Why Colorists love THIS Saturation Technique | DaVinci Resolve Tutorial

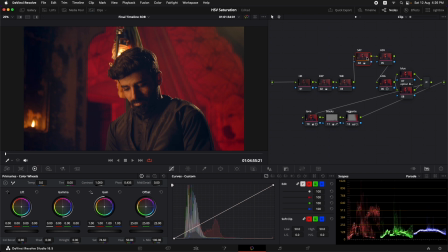[4:04]
And let's disable the first technique that we used for a saturation. Now on this node, what we need to do is that we need to convert the color space from RGB channels to HSV channels, right? So right click on this node and go to color space and select HSV.
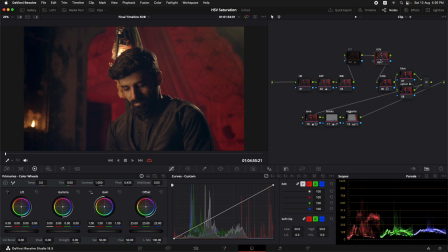[4:24]
Now because we want to target just the saturation channel, now what we can do is that right click and go to channels and turn off channel 1 and 3. Because we are specifically going to target the saturation channel. Once that is done,
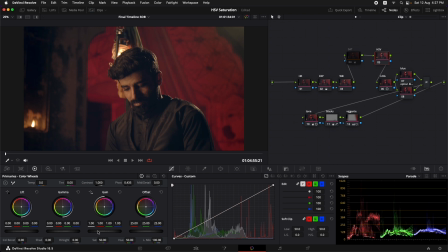[4:40]
just simply go to the primary color wheels and you can increase the saturation by increasing the exposure in the gain wheel. So let's do that and roughly try to match it to the original saturation. So around here it looks similar to what we did before,
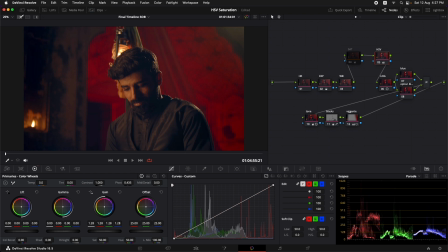[4:58]
And now let's wipe it and see the comparison. So as you can see that the first method that is on the left hand side is basically making the image brighter along with in perception,
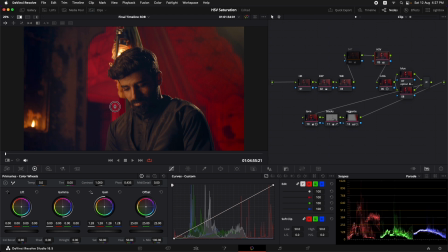[5:17]
along with adding the saturation. But this one that we have used, which is on the right side, actually makes the image look much more dense in colors and much more cinematic.
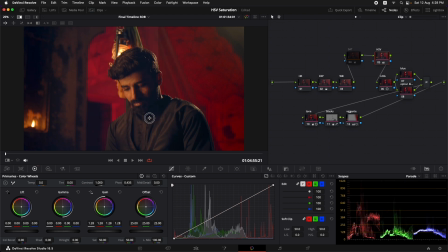[5:28]
So that is what we want to achieve. Now with this technique, you can actually go a lot fancy and you can go in detail. Perhaps, you know, you can go to the log wheels and adjust the saturation in just those portions where the shadows are,
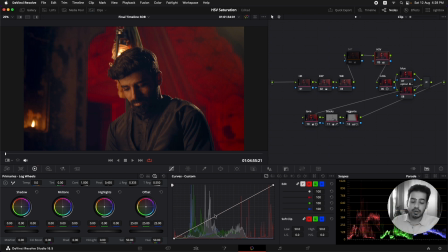[5:45]
or in just those portions where the highlights are. And you can also work around with the saturation using the curves to be more specific.
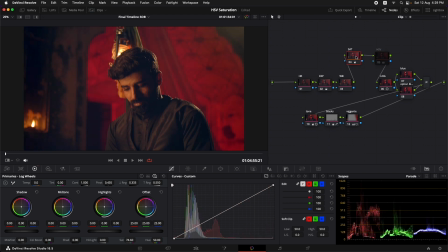[5:52]
Old saturation. Now this one obviously feels more like video-ish, and this one, in my opinion, seems more cinematic.
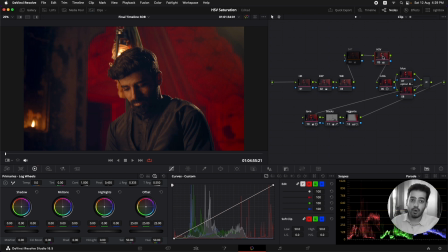[6:01]
Right, so you can use this technique wherever you want, and it can instantly enhance your color grading, enhance the look that you're creating, and it would give you much more denser colors. Now another cool benefit of using the HSV technique is that you
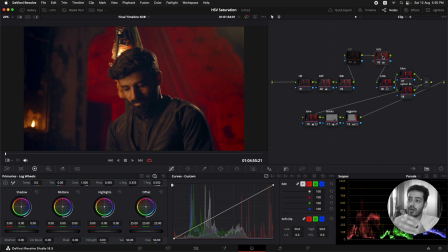[6:17]
are going to avoid all that noise that would normally come in the the dark regions of your footage when you increase the saturation with the default controls that you have in the primary color wheels. If you like the video, drop a comment down below and let me know. Hit that like button. Also subscribe to my channel because I'll be making much more videos like this in the future.